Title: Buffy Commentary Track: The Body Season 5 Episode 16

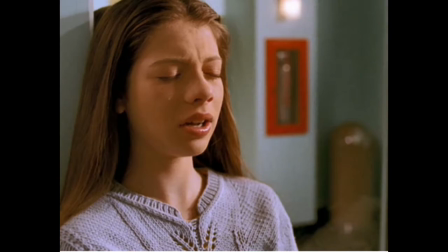16:46 The rack to Buffy. Now we're out of Dawn's POV there. That is to say, we're not in Dawn's experience the way we have been for the rest of this scene. The way we generally are for every act. There's this thing coming in. She's not aware of it. But watch her face when Buffy says her name.
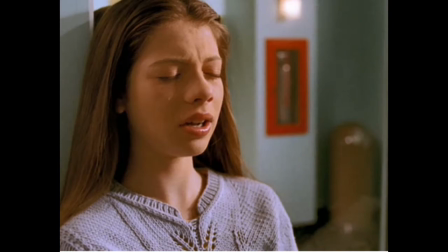She knows. She doesn't know what she knows. She just knows something. In that moment, she gets older.
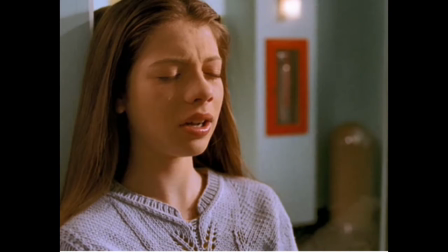17:24 All of these cutaways, her experience is now becoming, like Buffy's, very specific. We hear the chalk. We see the statue. We know everything that's around us takes on a different kind of significance and is almost like a statue because we know something's going on.
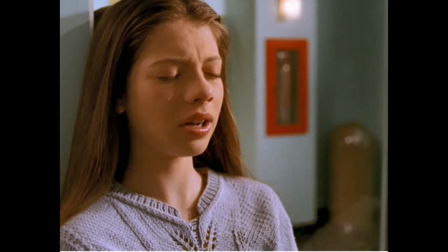17:44 Now, this next scene, I shot in close-up, overs, singles, two shots, just every which way I could. I shot this part of the scene on the Monday because we were at the end of the day on Friday and I didn't want to put Michelle and Sarah through that at the end of the day on Friday.
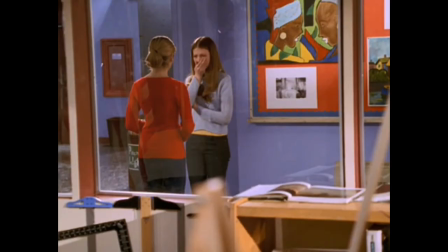18:05 So we shot the rest of it, and then we got to it on Monday. But on Friday, we did shoot one long shot from outside.
Or something went wrong.
These, as you can sort of tell, were shot slightly slow motion.
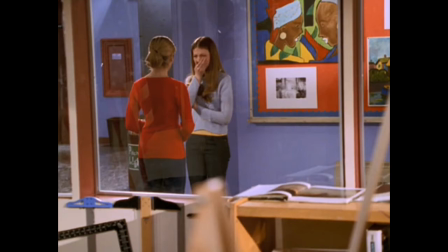18:21 Is she okay?
People watching her.
Is she? But she's okay.
Michelle did just an extraordinary job. Every take, and Sarah did. Every take, every time out, she went to the place, to the extraordinary place. And then, at the end of the day, I decided not to use any of it,
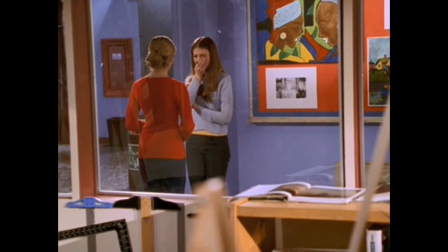18:40 and I fell back here into the classroom from using the stuff we had shot on Friday. I realized I didn't need to see Buffy tell her. I didn't need to hear it. I didn't need to be directly in the moment that after what had happened,
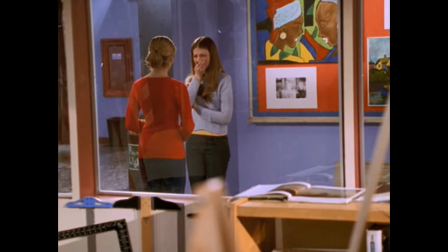18:59 here in school that what I wanted to show was the environment that it takes place in and not the actual moment. And then, of course, we get to the female body that she's drawing,
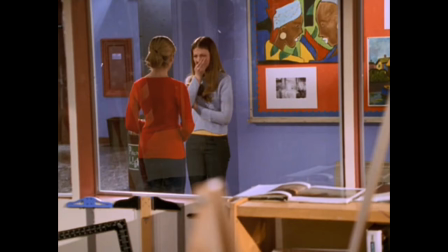19:15 which again represents a kind of physicality, a kind of trying to see the reality of a thing. And the teacher talks about just the outline of it and not the thing itself. We start every act with Joyce.
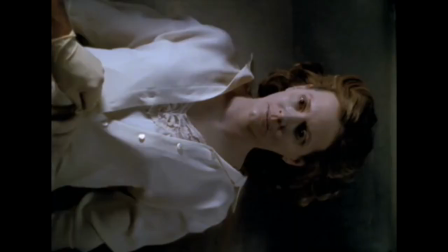And some people accused me of being morbid because we'd shot so much footage of Christine lying dead. But again, the body, this is what it's about. Now this we shot on a rooftop.
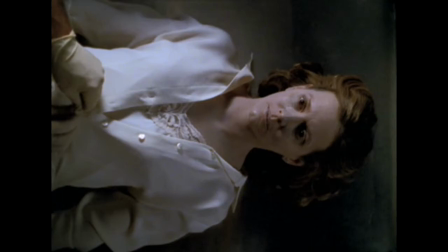19:51 We faked the window and the blinds.
I think they're here.
To get back on our set. And then the rest of it is back on our set. But I wanted to tie in the car. Again, I wanted to see the physical reality of the place And I wanted people to understand that everything was happening simultaneously
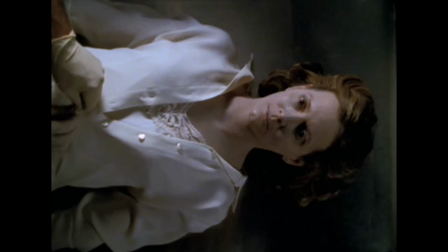20:08 So they didn't have that feeling of being let out Of what was happening Everything just takes a little too long And then of course there's this I shot Ali's side of this handheld again Because she's kind of frantic And Tara's side
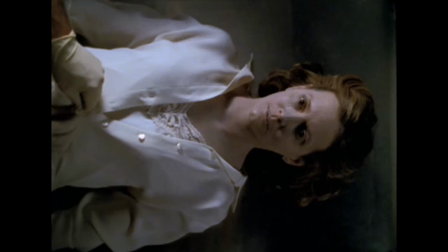20:28 I kept more static and Allie's cute in this and absolutely heartbreaking and this was the sequence that